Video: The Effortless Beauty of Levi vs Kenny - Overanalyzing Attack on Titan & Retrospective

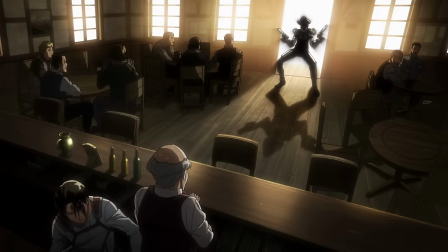501s
Right now, I think it's just really cool that we get to see all of these stories with the quote-unquote side characters.
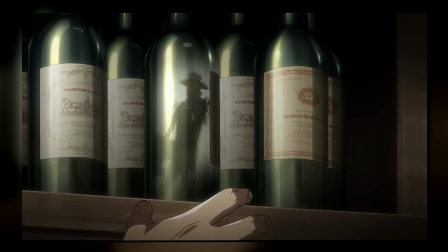506s
Also, Gigabrain Levi using the bottle to see Kenny's reflection is really, really cool.
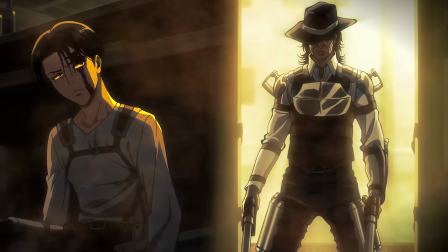511s
And again, note how the music has now faded out completely and we once again get the cold standoff between Kenny and Levi.
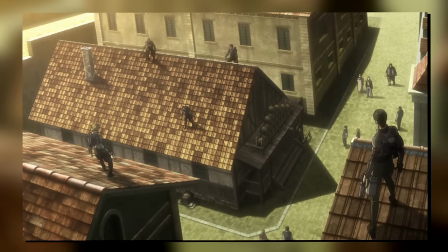517s
That is, until we see that it's not just them, the entire building is surrounded, and so that pulsing beat kicks in once again.
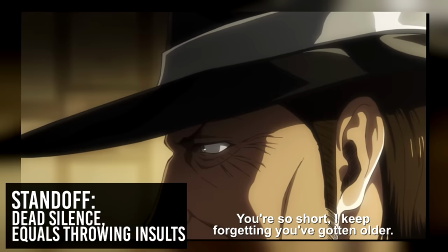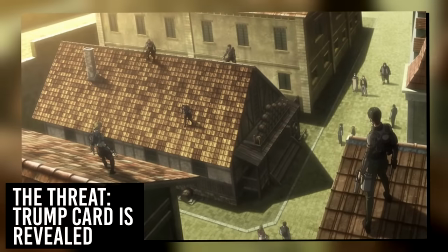531s You know that wherever you run, you'll find a bullet waiting.
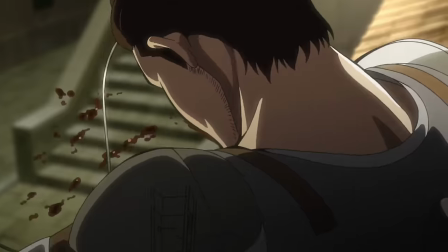535s
Though as Levi pops off, using one of the dudes as an anchoring point for his ODM gear and then a human shield,
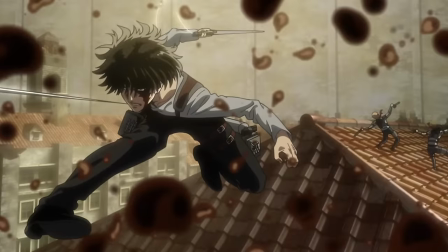541s
these drums kick in as he just pushes on with no hesitation and just slices a few more dudes.
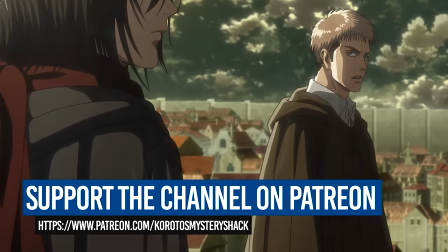551s
And also, like we talked about last time, it's here where Mikasa reveals what Levi said, saying that now it's not just Titans, now they'll be fighting people.
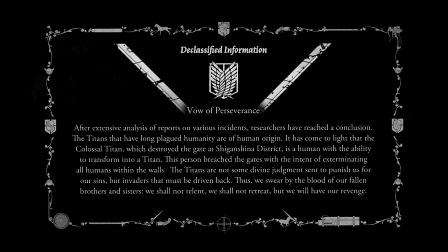558s
Which, of course, carries the double meaning of the Titan shifters being declassified and, well,
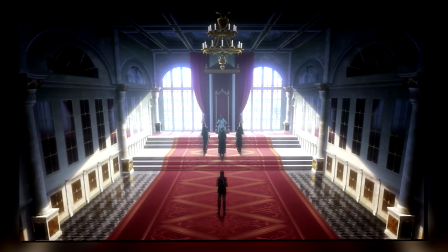563s
being people, and now us fighting against our own people in the MPs and the Crown.
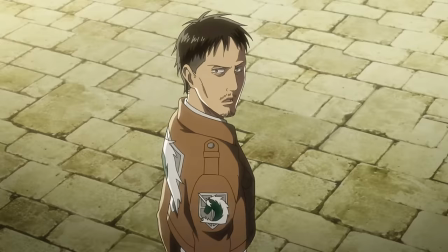568s
Though a smaller thing I love here is how clueless the MPs are. The dudes are just like, "Oh, they're running exercises, well, anyway, we've got paperwork to do."
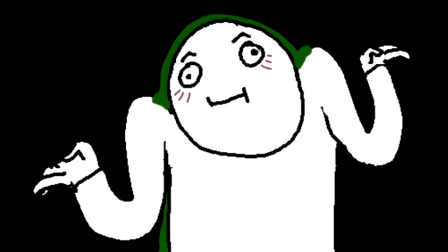576s
It's a battle happening in plain sight. It's so blatantly obvious that people just ignore it.
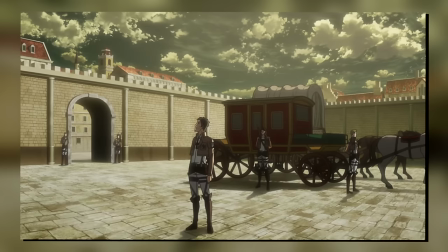582s
Like, "Oh, the first interior squad's flying around the city? Must be some exercise."
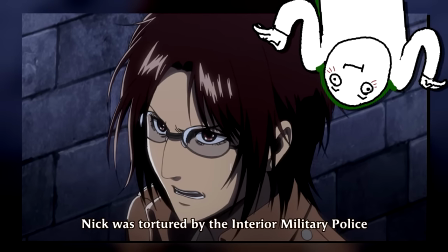587s
Their stature is just so high that people genuinely turned a blind eye to it, which also may or may not be another parallel to the wider story going on.
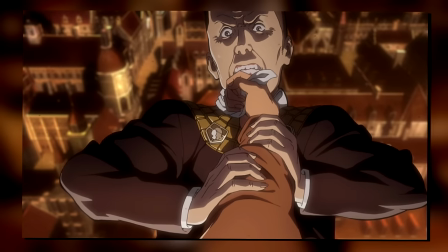596s
The walls as a whole are sort of turning a blind eye to the obvious truth of, well,
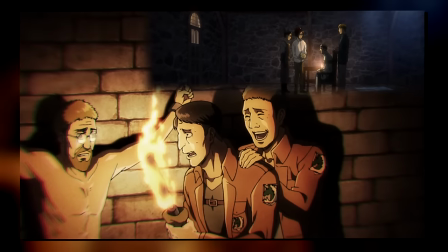600s
Titans within the wall and the mass censorship going on with anyone pursuing the truth.
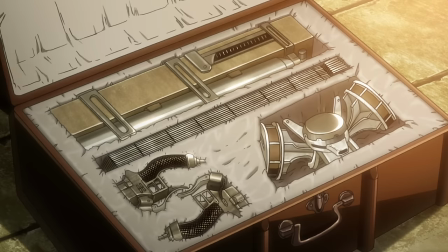605s
Practically speaking, though, remember how at the end of Season 1 we heard about the ODM gear clearance and all that?
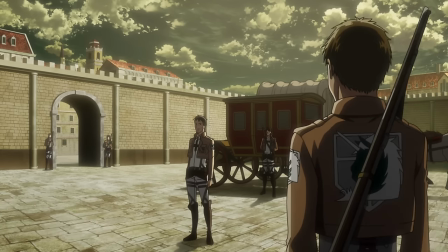610s
So anyone using ODM gear here must have had the clearance to do so. It's just so in their face that, like, it just must be legit.
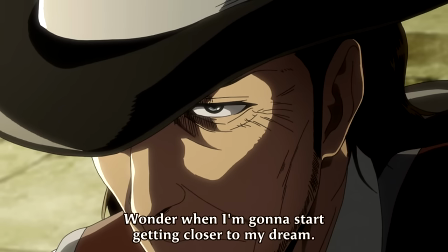618s
And we of course also get our first very cryptic line from Kenny about getting closer to his dream,
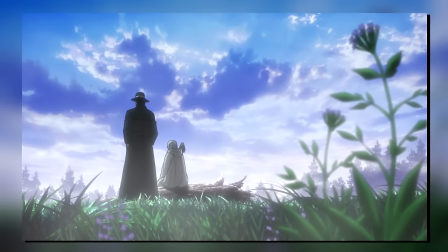623s
also telling us that there is more to him than just getting a big paycheck or working for someone else or anything along those lines.
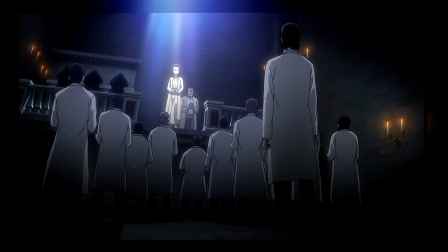630s
All of this is merely a ploy to get the Founding Titan and to see the world like Yuri did, to reach this pinnacle point of having power without power, if you will.
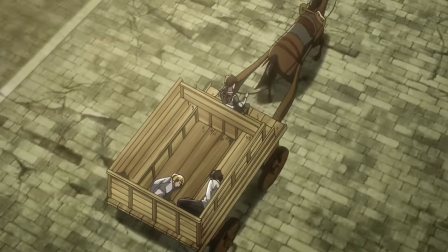638s
Though as we cut to Jean and the others finally catching up to the carts, they see Levi, who's already going in for round 2 against the MPs.
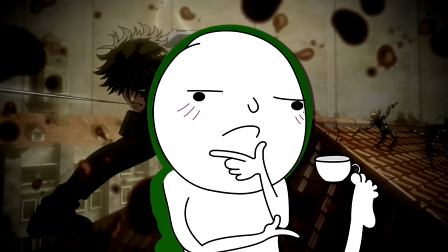645s
And I think it's here where this episode really shifts in its themes and embraces the horror of killing their fellow man.
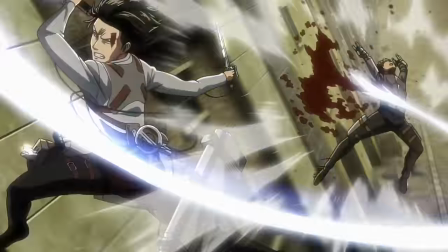651s
Something that I think is perfectly conveyed through Levi's unrelenting rush without a moment to think,
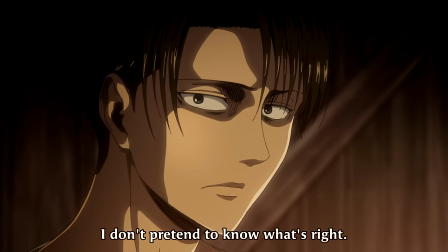657s
and us then getting this moment where we can actually reflect on what just happened.
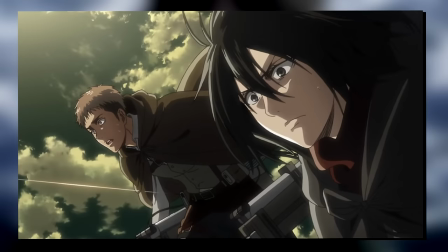661s
Just like with the wall sequence, it uses the medium itself to plant us in the headspace of the characters.
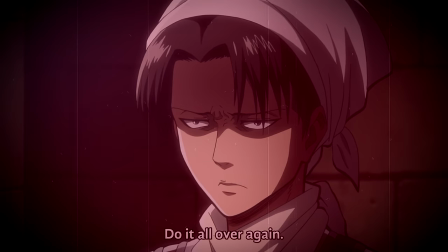667s
And also note how Levi hasn't said a single thing about this being gross or anything like that.
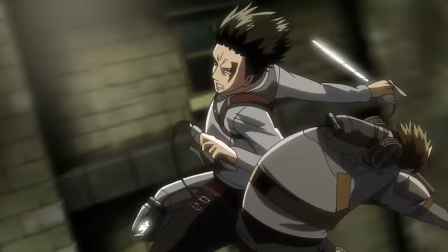672s
Half of his face is still covered in blood, and he still hasn't even given it a second thought.
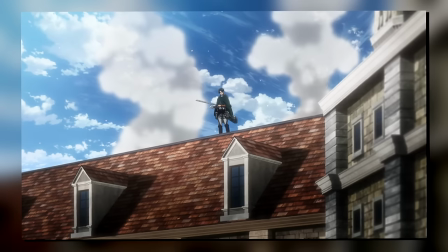677s
If you recall our first ever scene with Levi, his first words were that he is disgusted and then he proceeds to clean his blades.
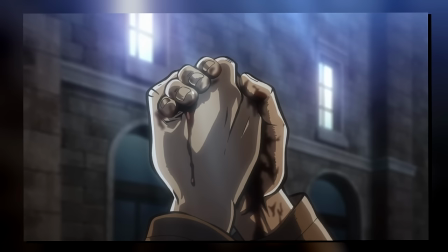685s
But when he held his fellow soldier's hand, he didn't even think about the blood.
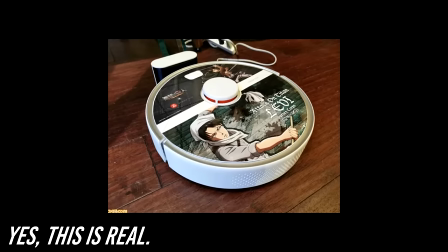688s
His germophobia might seem like a quirky little character detail, but just like with Sasha and her food obsessions,
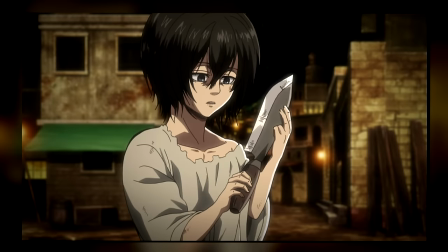695s
when you notice it and what it does for the story, I think it elevates his emotions so much because we can draw these direct comparisons.
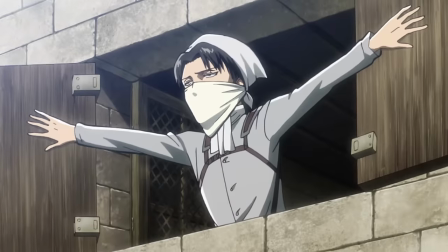703s
He'll get super mad about Aaron not having cleaned fast enough,
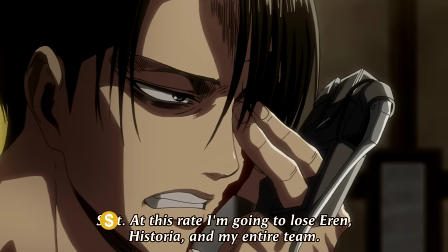706s
but he will also fly through MPs and drench himself in blood to make sure Aaron survives.
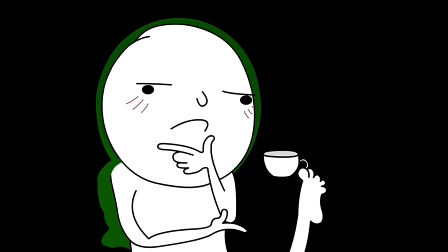712s
And returning to that point of putting us in the headspace of the characters, note how when we cut to Jean, he is,
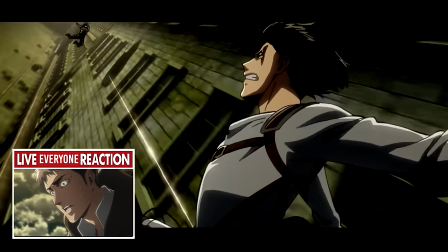718s
just like us, watching Levi just yoinking people with his ODM gear hooks and slicing them up one after another.
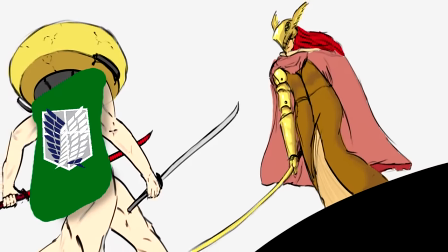724s
This whole fight sequence is Levi solo. We share in Jean's bewilderment about everything going on.
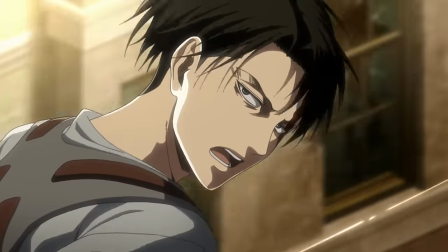731s
So when Levi suddenly yells out that these guys are trained not in combat against Titans,
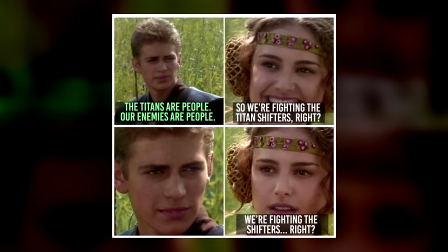736s
but people, we too have this moment of, wait, things really did just change.
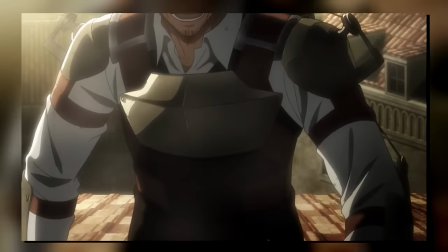742s
Nepha wasn't a one-off, and Kenny isn't just a bad dude. All of this revolves around the crown.